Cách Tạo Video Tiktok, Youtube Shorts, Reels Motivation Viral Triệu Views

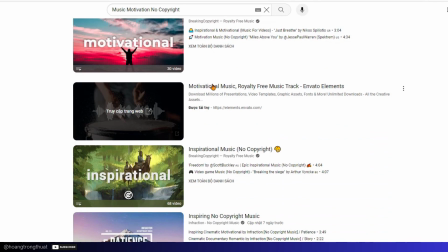Thì chúng ta sẽ thấy được là rất là nhiều cái bản nhạc liên quan đến Motivation Music ở trên Youtube và không có
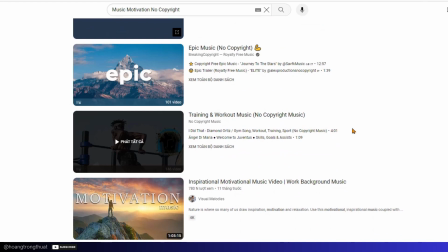quy định bản quyền Chúng ta có thể nhấp vào và tải nó về để xây dựng nó ở trên Instagram hoặc là làm những video Youtube Short các bạn nhé Ok, thì ở đây mình đã tải về một cái bài nhạc ở trên Youtube rồi
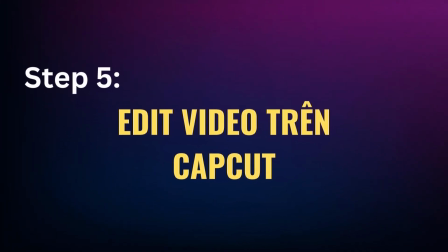Và chúng ta sẽ đến với bước số 5 Đó chính là chúng ta kết hợp voice,
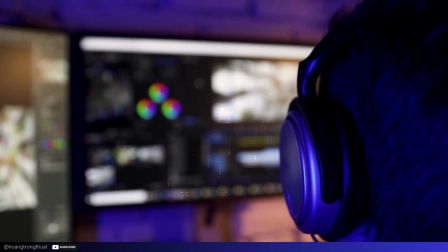chúng ta kết hợp bài nhạc trend, chúng ta kết hợp những cái video full text Vào để tạo ra được một cái video viral hoàn chỉnh các bạn nhé Ok,
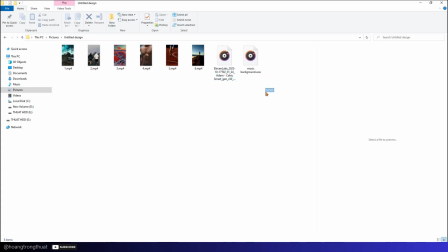thì bây giờ chúng ta sẽ trôn hết tất cả những cái Thứ nhất là cái voice, giọng đọc AI Các cái video footstep và cái nhạc background của chúng ta vào Và sử dụng chương trình capcode để chỉnh sửa video các bạn ha Ok,
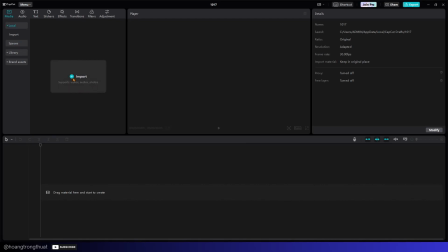chúng ta sẽ sử dụng capcode để chỉnh sửa video Bây giờ chúng ta sẽ nhấn vào import để ạ tất cả các file vào các bạn nhé Rồi, chúng ta đã có tất cả các file Bây giờ chúng ta sẽ đưa hết tất cả những cái video foodstack này xuống ở bên dưới cái timeline 9 được chưa
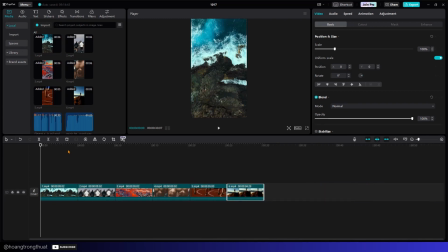Rồi chúng ta đã có video Bây giờ chúng ta sẽ thêm cái đoàn voi vào đấy các bạn nhé Đấy chính là cái đoàn voi chúng ta này các bạn Bây giờ các bạn có thể thấy được là đoàn voi chúng ta là kéo dài khoảng 10 giây các bạn Được chưa Thì ở đây mình sẽ cho cái
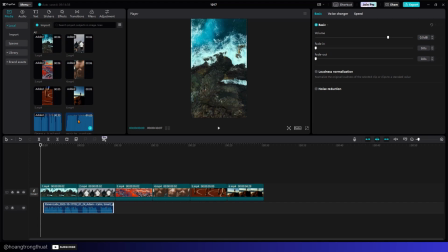đoàn voi nó xuất phát chậm hơn so với cái đoàn nhạc nền Được chưa Mình sẽ kéo cái đoàn nhạc nền xuống dưới này này chúng ta sẽ cánh cái đoàn nhạc nên thì chúng ta cho cái đoàn voi xuất hiện các bạn nhé mình sẽ cho cái đoàn nhạc nên chúng ta ở đây và chúng ta sẽ tạo ra cái cao trao khi mà chúng ta sử dụng cái đoàn
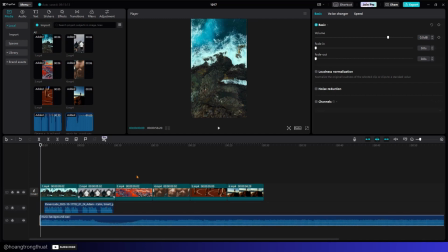voi này ở đây chúng ta sẽ có cái đoàn nhạc cao trao các bạn này chúng ta sẽ cùng nghe
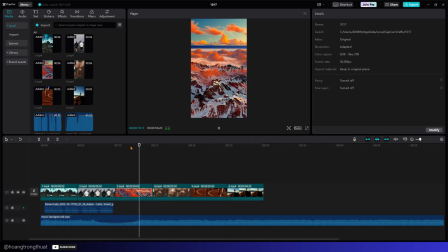đó chính là cái đoàn mà nhạc bùng nổ khi mà người xem mà xem hết cái đoàn có của chúng ta rồi thì thì có một cái đoạn bung nổ để kết thúc cái video nó sẽ tạo ra hiệu ứng khi họ xem video tốt hơn các bạn nhé ở đây chúng ta
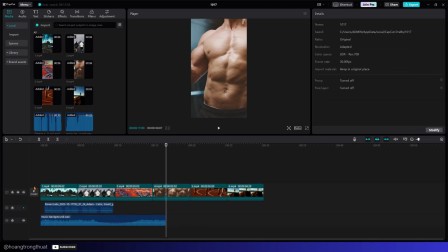sẽ cắt nhạc ở đây rồi sau đó chúng ta sẽ bật cái nhạc này lên rồi ở đấy thì mình sẽ cho nó nhạc đây nó nhỏ là một chút xíu nhé các bạn để cho nó nghe được cái dòng vói các bạn hả Ừ rồi chúng ta sẽ giảm cái volume này một chút xíu này đó rồi
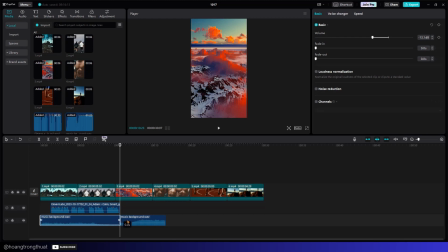ở đây chúng ta sẽ kéo cho cho nó bây
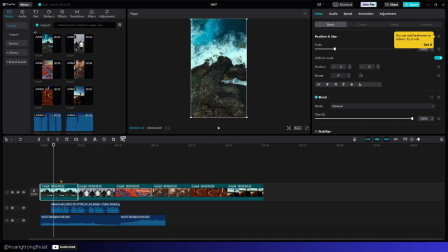giờ chúng ta sẽ điều chỉnh cái video các bạn nhé chưa chỉnh cái video cho nó phù hợp với cái đồ dài của cái đoàn nhạc nên ở bên dưới các bạn nhé Ở đây mình sẽ rồi
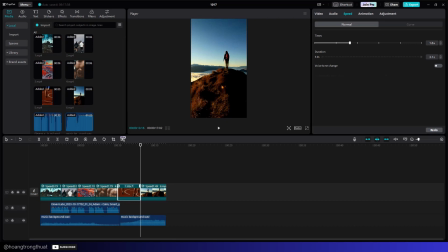ở phần này là phân cáo trao bạn thì chỗ này mình sẽ muốn tạo một cái hiệu ứng chuyển cái cần nó thật là ấn tượng luôn thì mình sẽ vào Jackson.
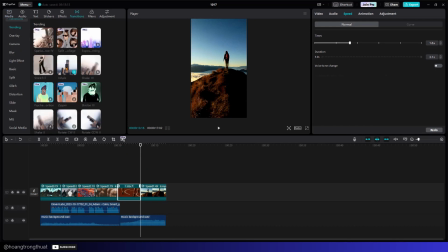Đấy các bạn. Đây, mình sẽ chọn vào cái hướng inhale này. Ok, chúng ta sẽ cùng xem lại các bạn nhé.
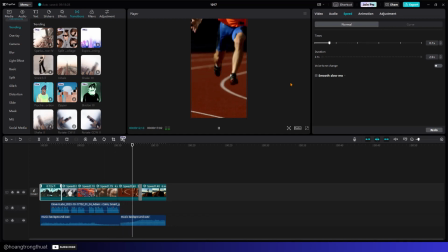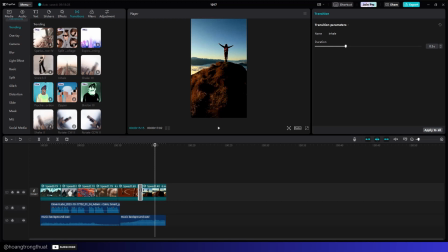Đấy. Các bạn có thể thấy được ở chỗ này nó giật nhưng nó hơi chậm một xíu. Mình sẽ rơi nó rộng ra một chút xíu.
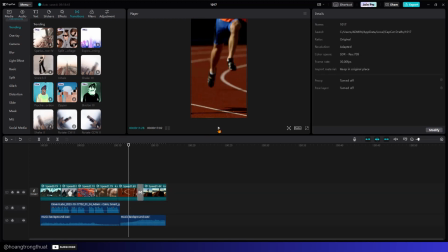Chúng ta sẽ xem lại phần này.
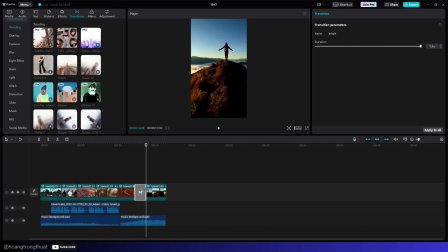Chúng ta sẽ cho nó rộng lắm một chút xíu nữa Ok Thì để mà thêm caption đấy Chúng ta sẽ tạm thời tắt cái nhạc này đi Và tiến
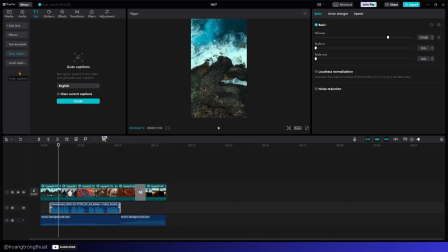hành nhấp vào test Và nhấn vào auto caption Ở phần này chúng ta sẽ nhấn vào clear